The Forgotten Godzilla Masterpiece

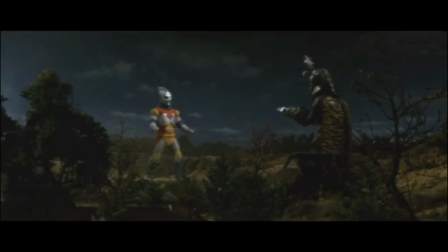1s super fast, I come in last, but just time for breakfast.
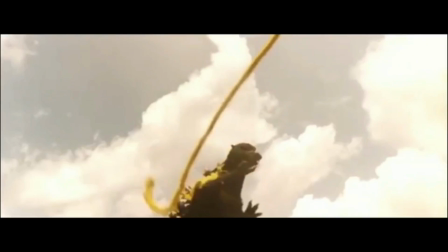6s Keep it true, forever blue. Good night, Rosetta's aluminum, a crucial fun, aluminum.
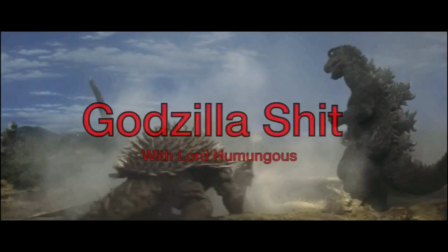15s The sea is radioactive.
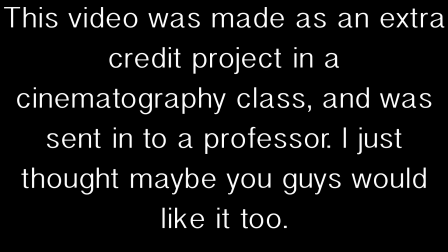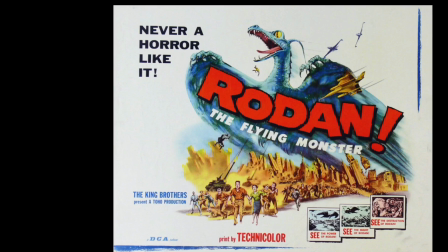28s
Rodan, directed by Ishiro Honda in 1956, is in my mind the spiritual successor to Godzilla from 1954,
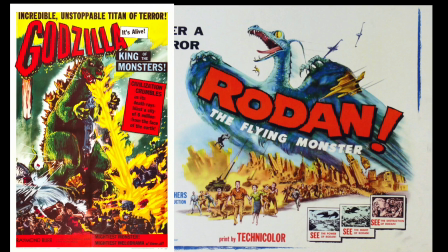36s
as it demonstrates a natural progression in visual effects and aesthetics.
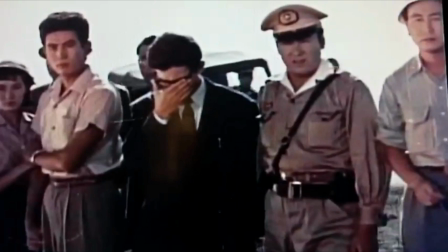40s
The film follows the inhabitants of a Japanese village which is attacked by a species of prehistoric insects which emerge from a mine shaft.
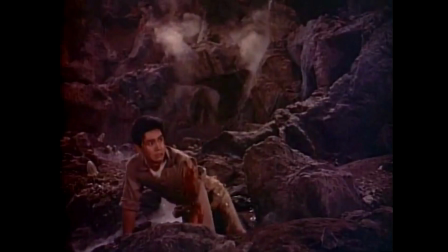48s
During an attempt to take back the mine from the bugs, one man is lost underground, where he witnesses a giant pterodactyl known as Rodan hatch from an egg.
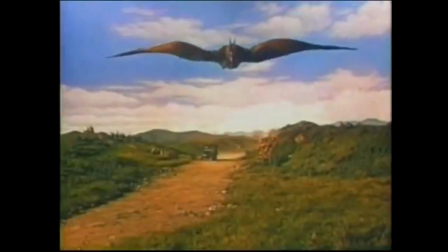57s
Rodan emerges from the ground and wreaks havoc on Japan until he is eventually defeated.
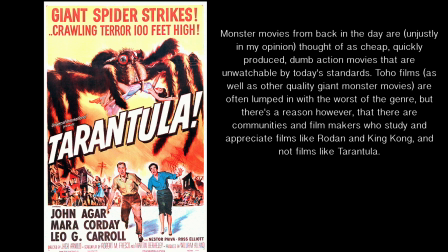62s
Despite what American pop culture would have you believe, Rodan is not a B-movie, but a high-budget film made by a team of dedicated artists.
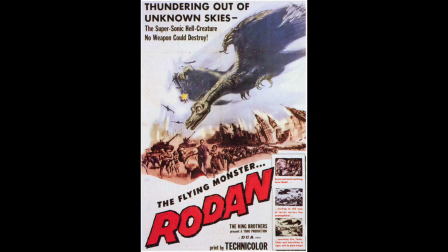70s
One area which portrays this well is Rodan's color palette.
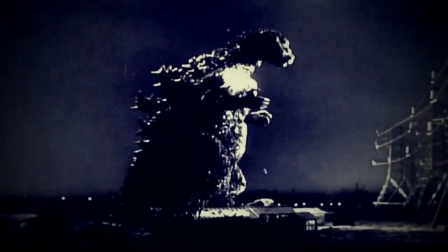74s
Godzilla worked very well in black and white, because at its core, it's a horror film, and the black and white aesthetic is able to make the monster feel more imposing and believable.
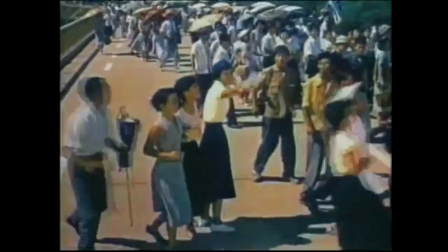83s
Rodan, on the other hand, has the ability to dynamically shift its color palette scene by scene.
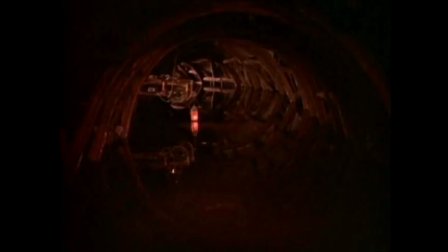88s
Portions of the film that take place in the mine infested by the giant man-eating insects have dark lighting with red highlights,
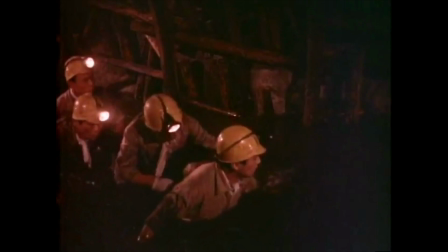95s
and use shadows at the edge of the screen our protagonists are moving towards to induce a fear of the unknown.
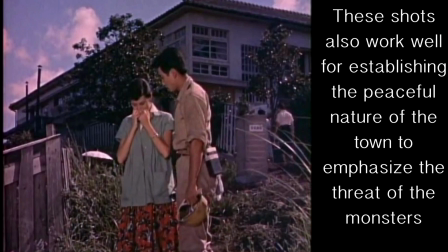102s
Emotional, love-driven scenes will often take place in the day with a bright blue sky right behind our protagonists.
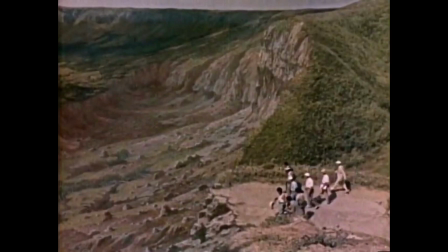108s
The film also uses painted backgrounds to create a sense of wonder when our characters are looking at larger-than-life settings.
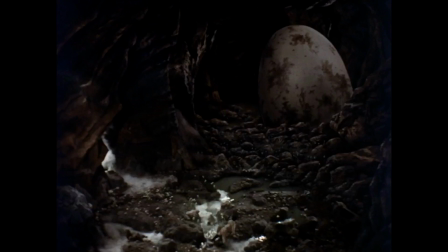115s
This, of course, is a technique similar to those used in King Kong. What really steals the show, however, is the use of suitimation,
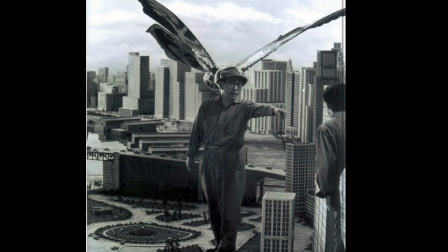122s
a technique invented by effects director Eiji Tsuburaya and performed by monster suit actor Haruo Nakajima,
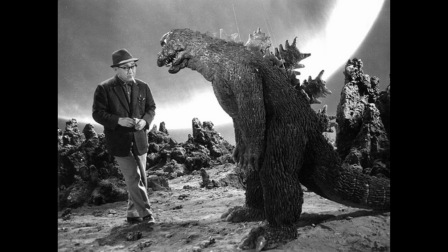128s
both artists having also worked together in Godzilla.
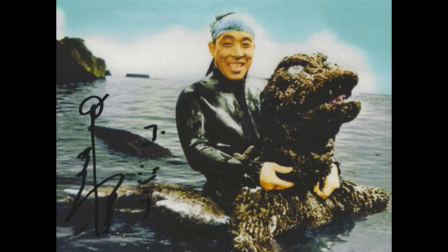132s
Haruo, who sadly died earlier this year, was incredibly devoted to his portrayal of monsters in Toho's films.
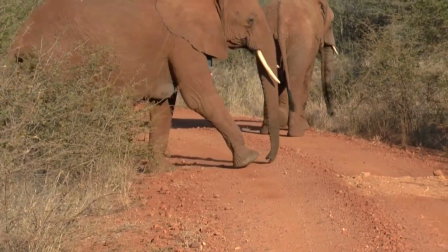139s
He claimed that he would often visit a local zoo just to study the movements of animals in order to make his suit acting feel less human and thus more convincing.
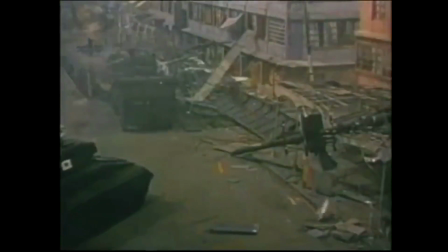147s
The scene which captures the dedication of Haruo and Eiji the best is when Rodan attacks Fukuoka.
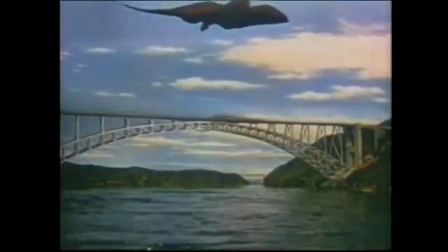154s
Part of the scene involves Rodan flying over a bridge.
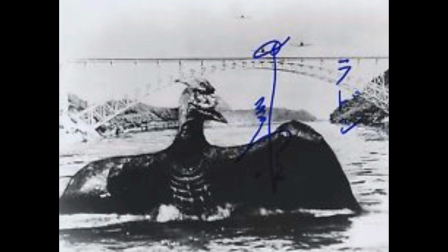157s
During filming, the cables suspending the Rodan suit broke, and Haruo took a 25-foot plunge into about 1.5 feet of water.
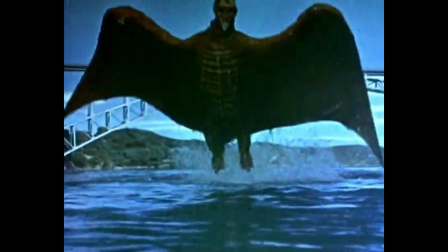165s
This shot was not kept in the final product, but a short clip of him being lifted from the water remains in the film. The reason why the shot is so short is because the suit now weighed 300 pounds after soaking up the water, and so shortly after being lifted, the suspension broke again. As you can probably tell, suit acting is risky. Haruo faced many dangerous situations during his career, including being lit on fire in Godzilla vs. Mothra,
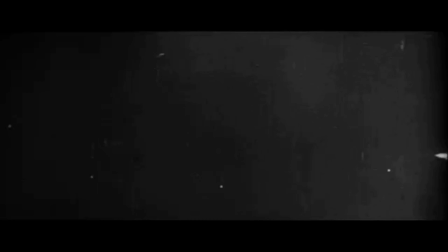192s
being buried in a suit as Baragon, and having explosive charges injure him in Varan.
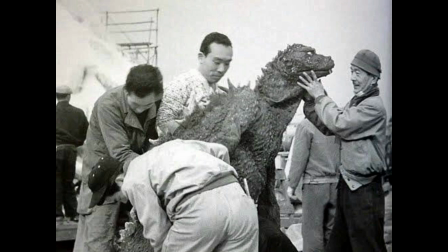198s
Apparently though, Haruo never complained on set and would simply go to the hospital at the end of the day, not wanting to limit the director by having him worry for the actor's safety.
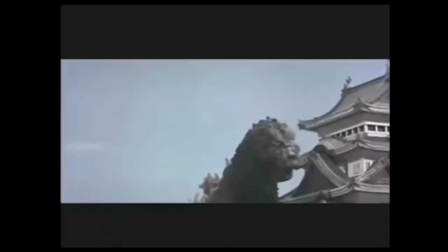207s
Not only do suit actors face possible injury, but the act of moving around in the suit at all is a serious feat.
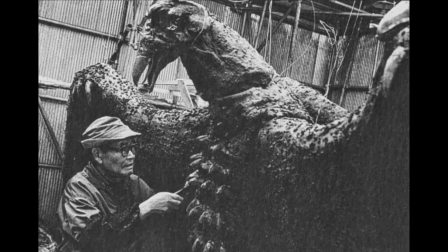214s
The Rodan suit weighed 150 pounds, and as stated by people working in production at the time, these suits were built for aesthetics first and function second, so they were incredibly hard to move in,
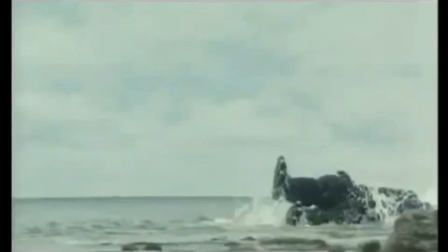225s
and it's well documented that actors would often fall over in these suits. Shots with the monster were often filmed at a high frame rate then slowed down,
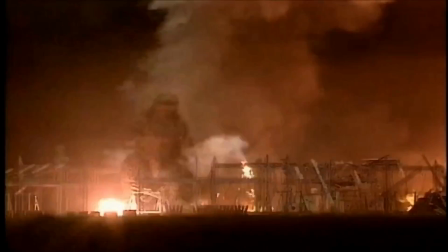233s
so at times the actor would have to move 3 times as fast on set as they would appear on screen.
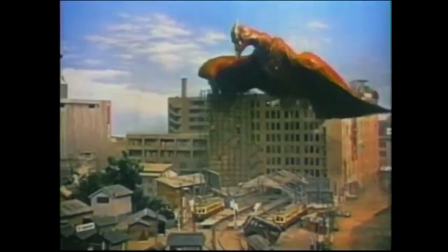239s
One of the greatest spectacles in Toho monster movies is seeing the monster destroy a city.
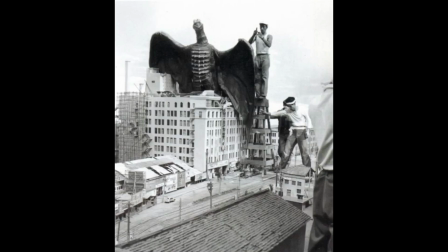244s
In the Fukuoka attack scene, Rodan stands on top of a building.